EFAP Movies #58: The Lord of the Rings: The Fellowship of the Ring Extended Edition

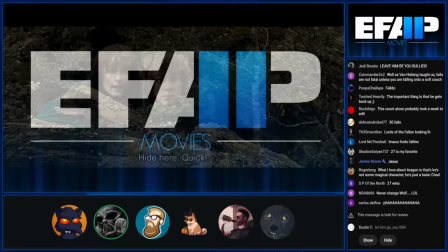Gradual realization of what's going on here.
Yeah. Run, Frodo. Hey! Go.
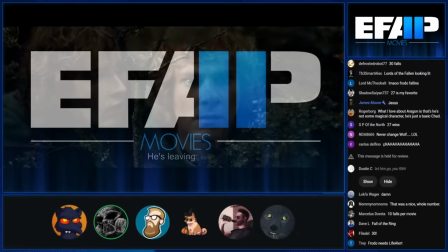betray you!
You know what we need is explicit dialogue from Frodo saying, I'm not going with you. I'm going to go somewhere else. I'm going to take the ring to Mordor by myself.
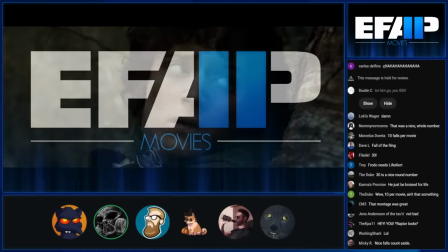That way we won't have trouble with people trying to take it off me. Merry and Pippin are such lads.
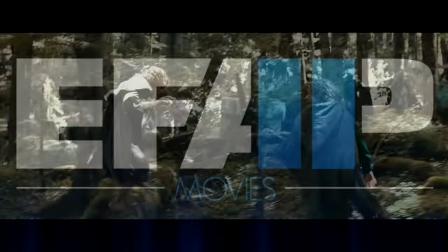Oh, yeah.
Over here! This way! It's working! I know it's working! Run!
This is what I mean.
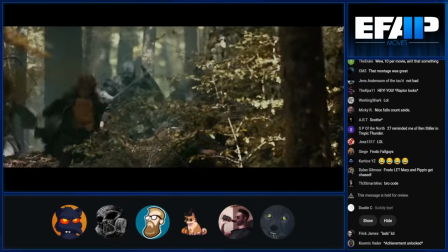Yeah, there's this moment here where there's like, they know they're leading these guys to their deaths. Boromir's sacrifice is built on another two different characters, his choice to sacrifice.
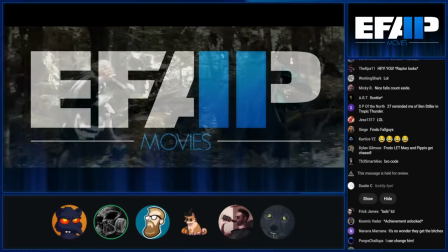Mm-hmm. Yeah. Gives him his chance. It's all about that teamwork. Fuck him up, Legolas. Yes.
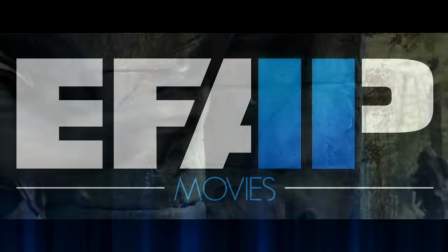It's just awesome, isn't it?
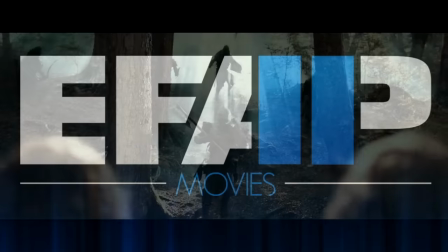Oh, this is the shit you can't help but absolutely thrive in emotionally. Here he comes. Boromir. Get in there, buddy. Yes. No hesitation, just charges right in.
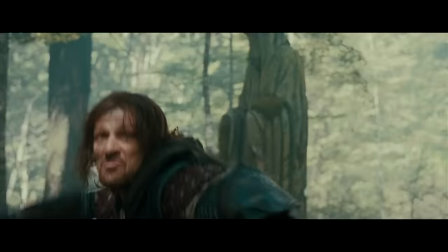Yep. And Merry and Pippin are fighting as well. Look at him. Badass fucking throw.
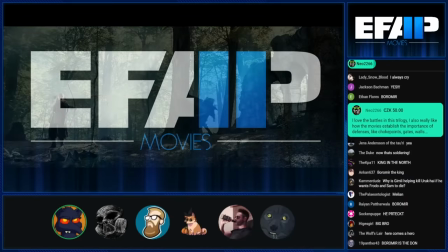I love this shot. It's so...
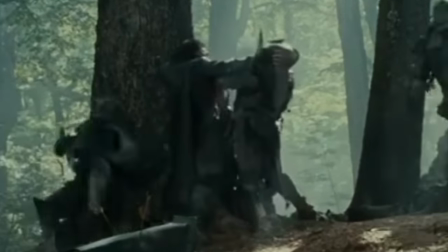Aragorn just fighting that one day while Legolas is... Yeah. He's dealing with that one guy. Like, Legolas, can you shoot this guy? Give me quick? A hand, yeah. Bro. Oh, yeah, I'm having a lot of trouble here.
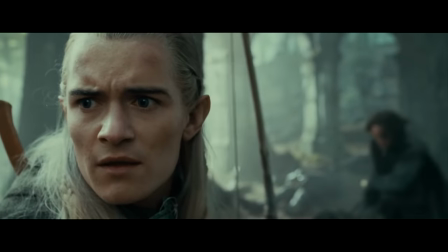Help there.
The Horn of Gondor.
The horn. And this one, yeah.
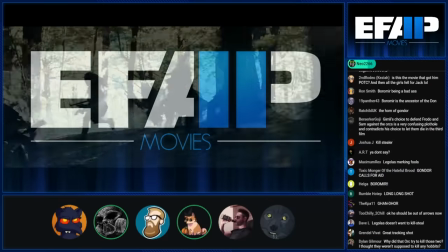Drawing your allies to you, but drawing the enemies to him as well.
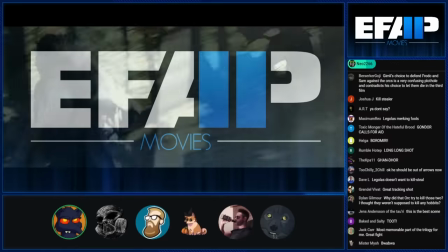Oh, this shot is brilliant. What a great pan and shot. Oh, it gives you a huge scope of the battlefield, makes it feel completely alive.
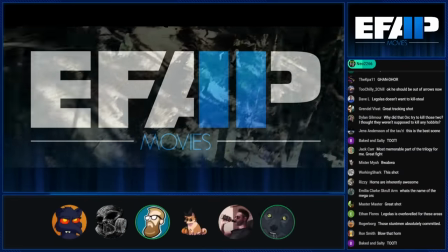Gives you a good logistic of where everyone is. Yep. I like how like not smooth it looks too.
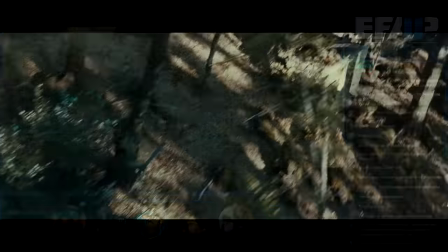Like
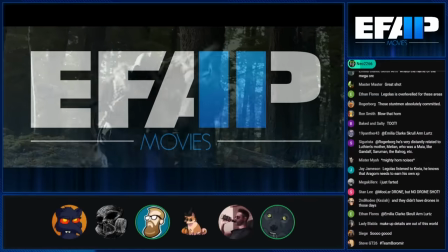it doesn't feel artificial. Yeah. Yeah. Yeah. And it works so well.
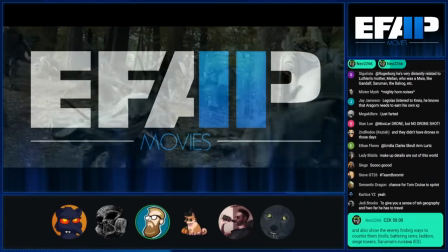You're right.
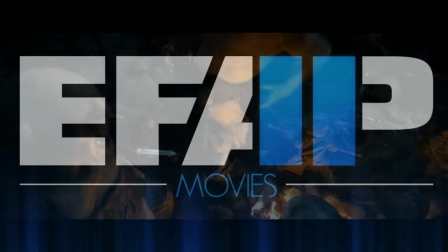One of the big problems I had with the Hobbit movies is that like they would do shots kind of like that, but they were too smooth and it felt fake.
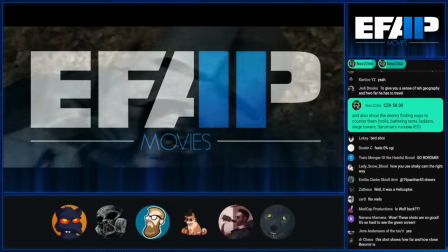That crane shot and a lot of these other shots feel more visceral and handheld.
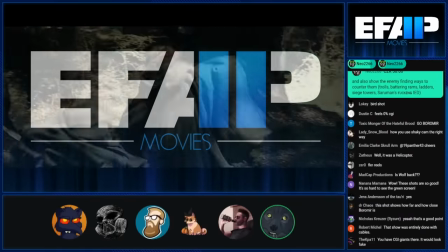Like, these aren't like super graphic movies, but they don't feel sanitized like The Hobbit does.
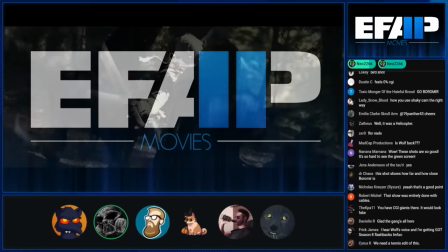Yeah. Oh, the choice of violence always feels very, very specific.
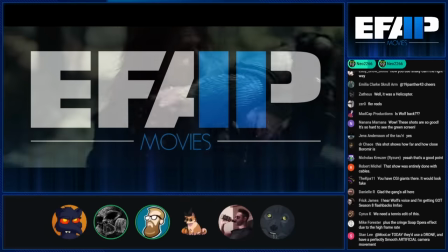Uh-oh. Yeah, sorry, people listening to this. We're just going to enjoy the scene for now.
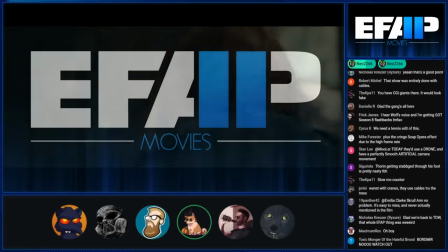Yep. Yeah, we're just going to be watching the movie. It just sort of happens. Yeah, such a like. The music just stops for a moment. Yep, and that thunk.
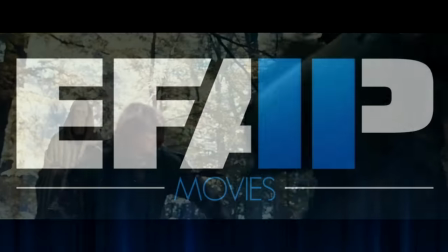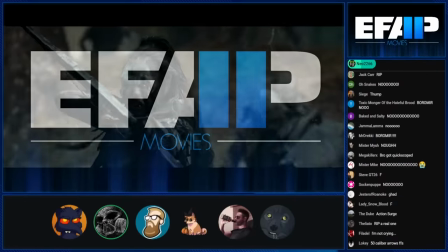I don't know. This is just like this sense of this is it, but it doesn't mean you stop. I mean, to go out like this. One day, I'm going to force Jay to watch these movies with me, and if he doesn't like it, I'm going to put him in a saw trap.
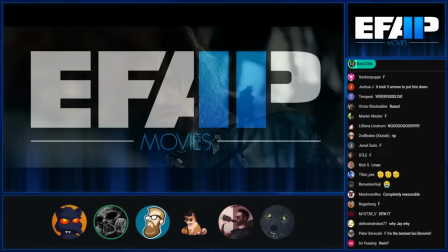This, so the I'm done, but then sees them, it's like, no, fuck, I'm not done.
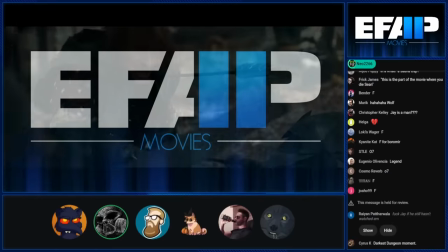The endurance of a fucking human spirit, that's what this comes across to me. He's not gonna stop until he absolutely can't go on.
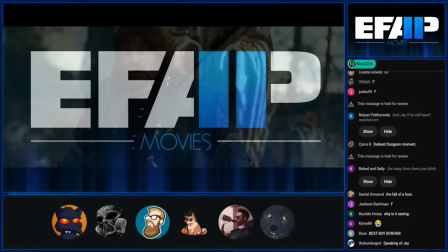The third arrow.
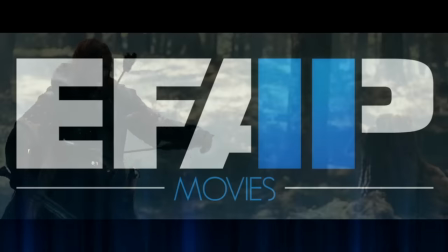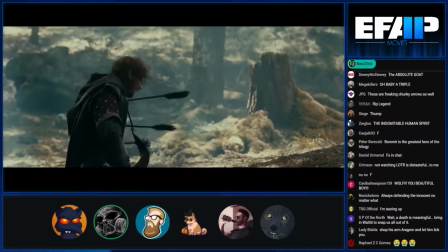Which to me is the correct amount. You don't want it to get extreme, like 1,000 arrows, but you also want it to be more than 1 or 2. Yep. It's just too many.